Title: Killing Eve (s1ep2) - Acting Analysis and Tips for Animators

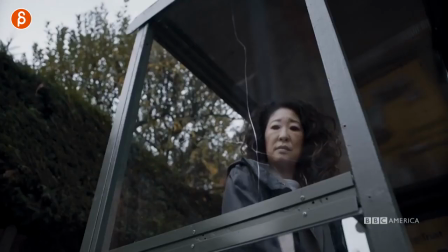Welcome back it is Thursday and that means acting analysis for animators and today I'm going to take a look at episode 2 of Killing Eve. Can't wait to watch season 2 it's not out yet for me I can't watch it yet but right now let's dive into episode 2 of season 1 let's check it out.
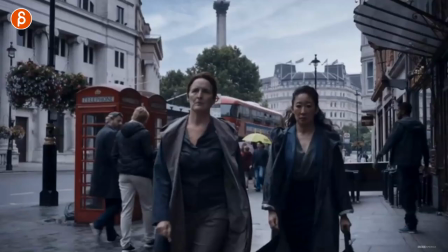First up is this walk and this is just an example for contrast where you have a character that knows what she's doing she's very confident
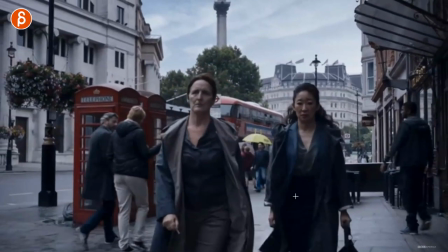while she has her arms down it's very tense and very nervous you can see how she's barely moving the head. you can see the rhythm how there's a
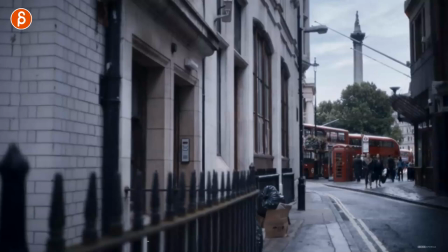lot more up and down she has a swing to
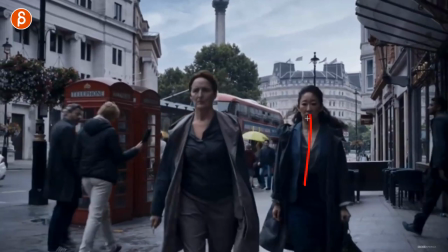her arms much more relaxed compared to her who is stiff she looks down it's a stiff head she doesn't quite know what is going on you can see
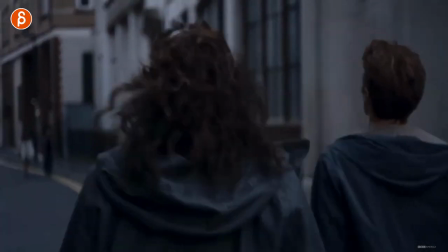this in from behind where you have those quick little steps again she doesn't know where
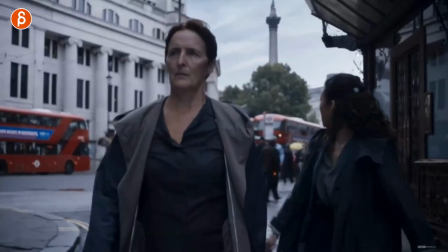she is what she's doing she looks around and this is all serving the contrast of you can see this here if i go back look at her shoulders how
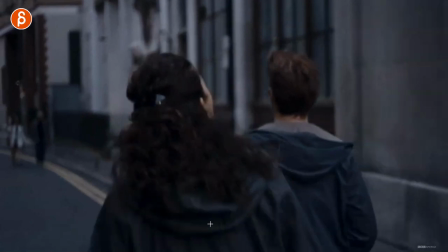they go back and forth in in y if you're 90 meter here and why left right left right very relaxed same thing here here
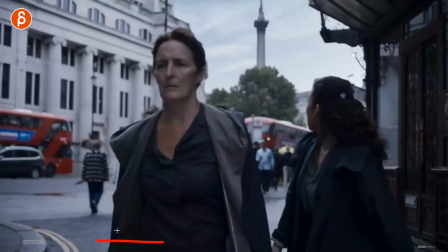you can see even though the arm is slightly cut off even though you know i'm a fan of gestures and movements that are not completely in frame but you can see that relaxed
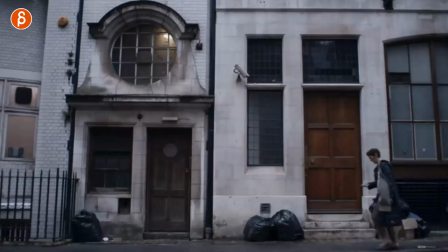walk you know the steps taking out the keys it's all very relaxed whereas if you go back to her on
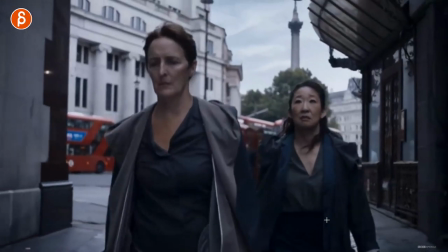this side here looking around quick steps much
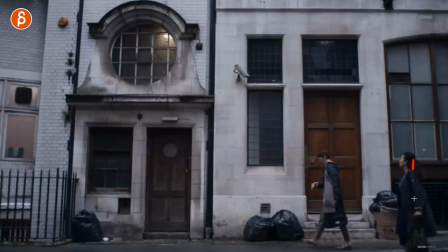more contained you can see this here too in terms of contrast how she trails and then has to kind of catch up and all those little fast little moves again just contrasting your characters if you do have two characters think about how could you contrast
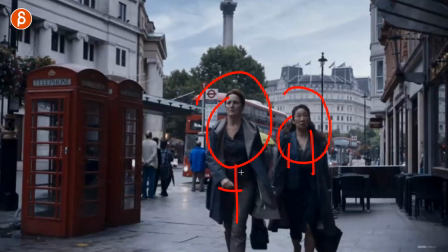them in terms of posing in terms of movements how fast they move just tell us something about how they feel so we know their difference unless of course the similarity of a character is you know the the main point of the shot of course there are always exceptions to all my examples but if you have multiple characters try to make them distinct and different if that's what the shot calls for But think of it in terms of posing and movement and gestures and just how fast and just everything that they do is based on how they feel, their emotional state, what happened before to them or what they think is going to happen afterwards, their goals, their actions, all of that goes into your posing and your movement in terms of timing.
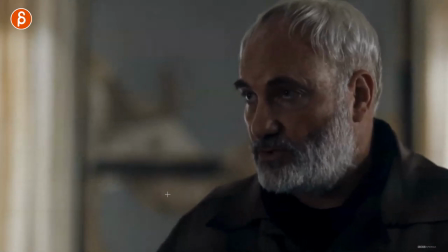Second example is this one where they talk and he wants to tell her something that right now tells her something that is not good news to her.
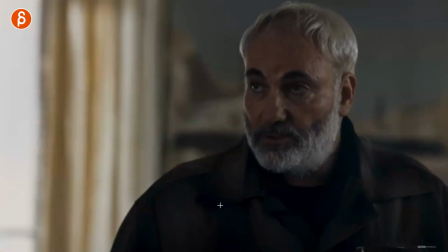So you can see that reaction here and she doesn't really want to hear it. So he starts off with what he wants to say.
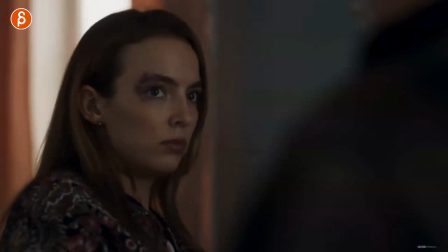I'm turning the sound back on so you can hear the interruption as he starts going and then you can see what he does.
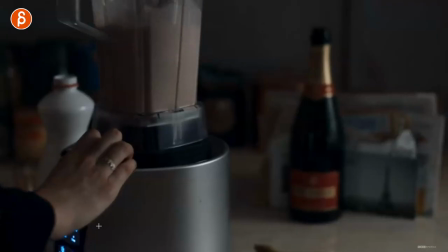London was...
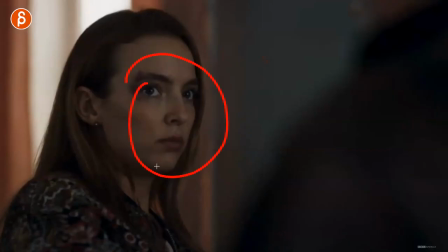This is so good. All right, turn the sound off. So what I love about this is that you can have lip sync, like between her and him.
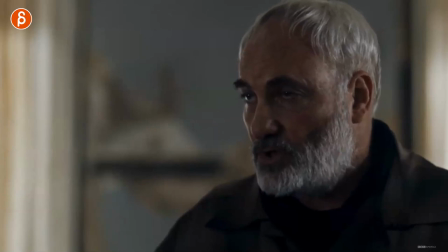They can both talk. It couldn't just be just one character, right? It could be a lip sync that's just for one character. And the character tells someone what they want of them, which is exactly this example.
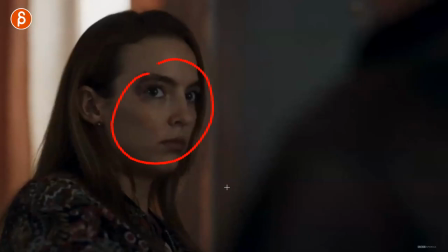And this person doesn't want to hear it. now you can do this with no interruption so this is the length of your shot no interruption in your lip sync
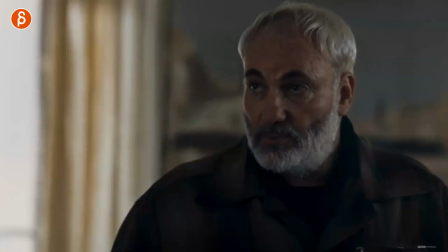or what you do is you have your character do something and I'm also a fan of characters doing secondary actions right where you can
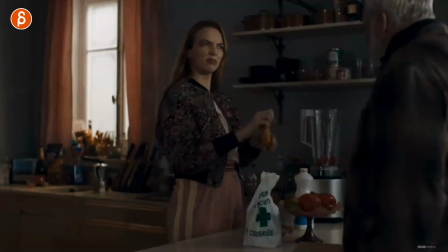have your lip sync and your dialogue and interaction everything but the character is doing something while performing those lines so now she can use this since that's the setup
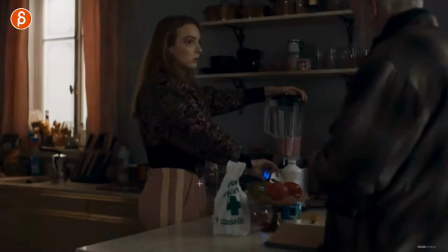of the scene there she can use this to do this so she interrupts the whole thing you can put in artificial pause in your lip sync and in your dialogue and in the whole shot and now what i love is that that look and this that little like yeah yeah yeah
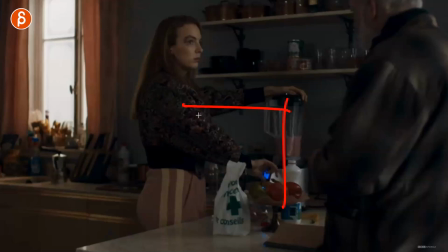i did this i don't want to hear this and because you are artificially adding this and adding a break in the lip sync now you have the option to do whatever you want acting wise it's your creative freedom there and you can have that little look there you can even go back to just a
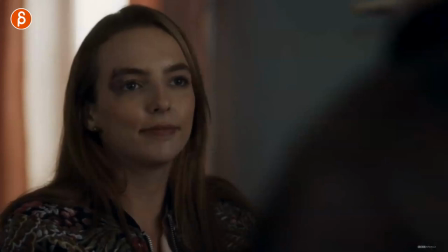staring contest of that and i love this and i love that little look here you know just when we hear that the blender off screen is done she has that little look of okay i guess i'm done now and it's so subtle or you have even a little bit a
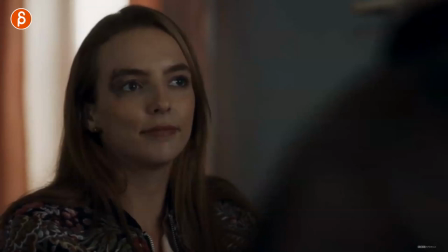little bit in the eyebrows launches again just watch your eyes little face it's very subtle and i love that quickly look as if she's happy again like
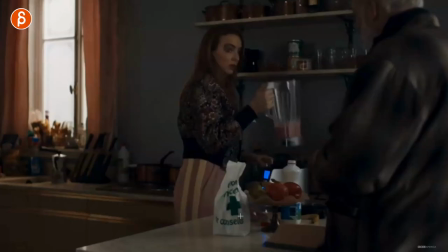oh i'm done and then it continues with the line but it's such a great moment of using secondary action using props to kind of change the shot if needed i mean in this case obviously it's part of the scene but again if you have a scene where it's there's audio and you want to break it up you want to kind of change this and not make it you know the kind of the same as the the source then maybe think about where could you place your characters what's environment what are the props what can you do to artificially add potentially a break and where the characters have to stop now of course this is tricky if someone talks in the line that you suddenly pause and then if it feels like you're hitting pause on audio so you have to kind of find a way maybe maybe kind of edit the audio to make that work i'm just saying this could be if it's possible for you to do that an example of taking an audio piece and then really making it your own changing it changing the subtext using the environments and using props to really make it your own and your own more creative and original interpretation of that audio piece next up
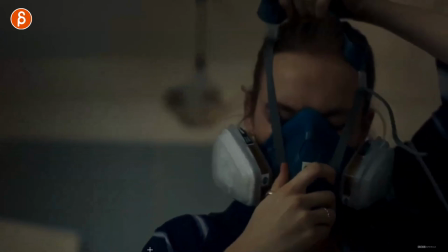is something else that's very subtle but i love every single moment that she does here so she puts on this mask but actually she concocts something that's not
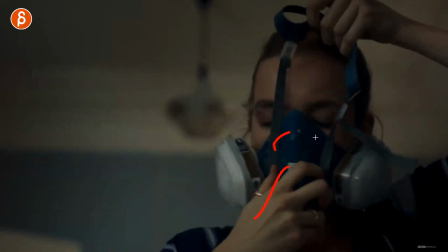very healthy there and this could just be something where you put on the mask and you think about constraints you're thinking about you know handling
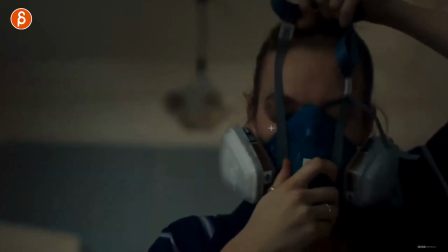this you You probably have some spline controllers to do this, and you're probably concentrating on intersections and all of that stuff, which is understandable, and how this really folds around the head.
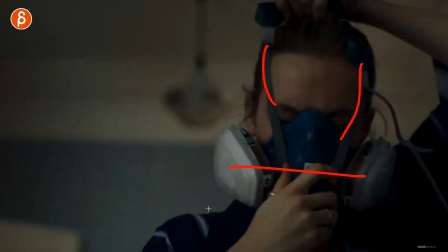This would be very, very tricky to do in animation, but what I love is what she does here. This.
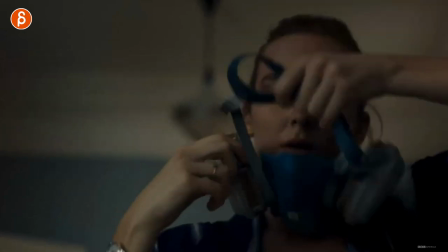Just that moment that even though she prepares something that's probably given a character very toxic,
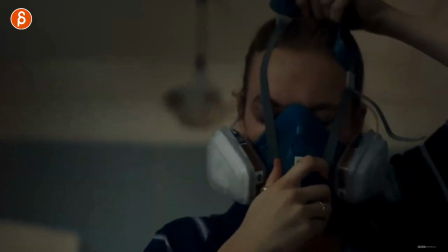very lethal, she's preparing something where someone is going to die, it's very serious, and she has that moment of,
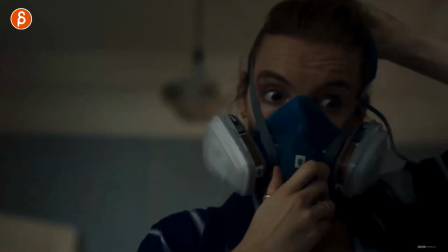oof, that's kind of a pain to put that on. just that moment of levity of humor and of course you can do whatever you want to but even in something like this where it's very technical where you you interact with props you can think about what could i do character wise that makes
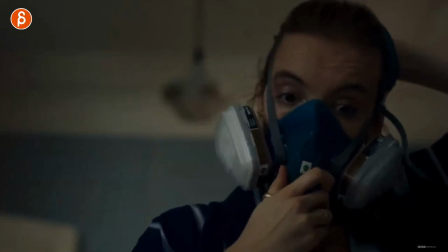it funny sad like whatever you want to do but it gives us a little bit more of an insight into the character and it almost distracts from this overly technical aspect of animation where it's just really character driven and i love that just that look the whining of eyes went to blink and
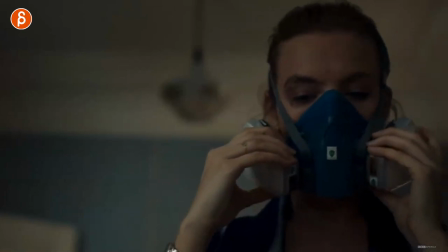then she gets back it's also just the contrast of that slow now all right hmm okay well I'm ready so good and staying within
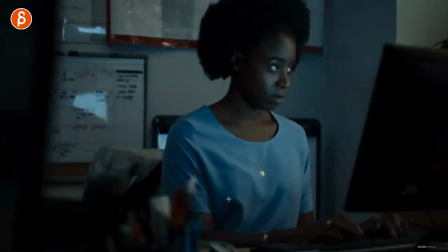the the subtleties and breaking up of shots here's something GOS cracks me up sorry uh it cracks me up so this is a line where she asked can you
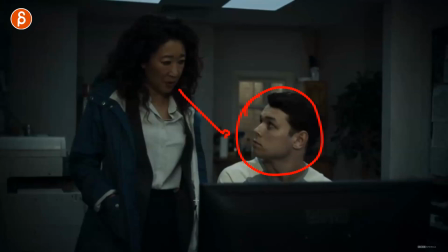do this for me is possible and you know he kind of says something paraphrasing uh you know of course everything is possible I can do this for you and
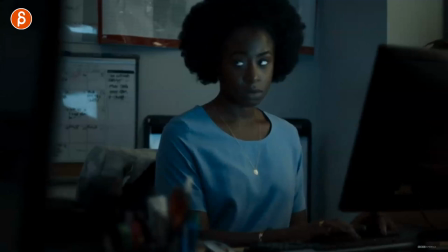it's kind of to impress her or just somewhat braggy and she just she's not buying this right she has that look of really and
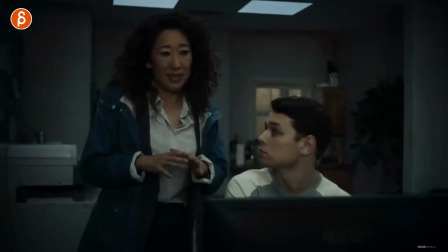you got that eye roll it's great besides that awesome that
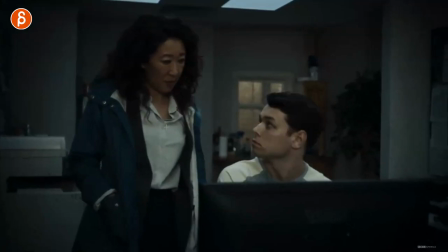just that look is great this is something else where let's pretend this is your shot and you got your two characters and the contrast of you have the visuals and everything standing sitting but it's a longer piece and you don't really want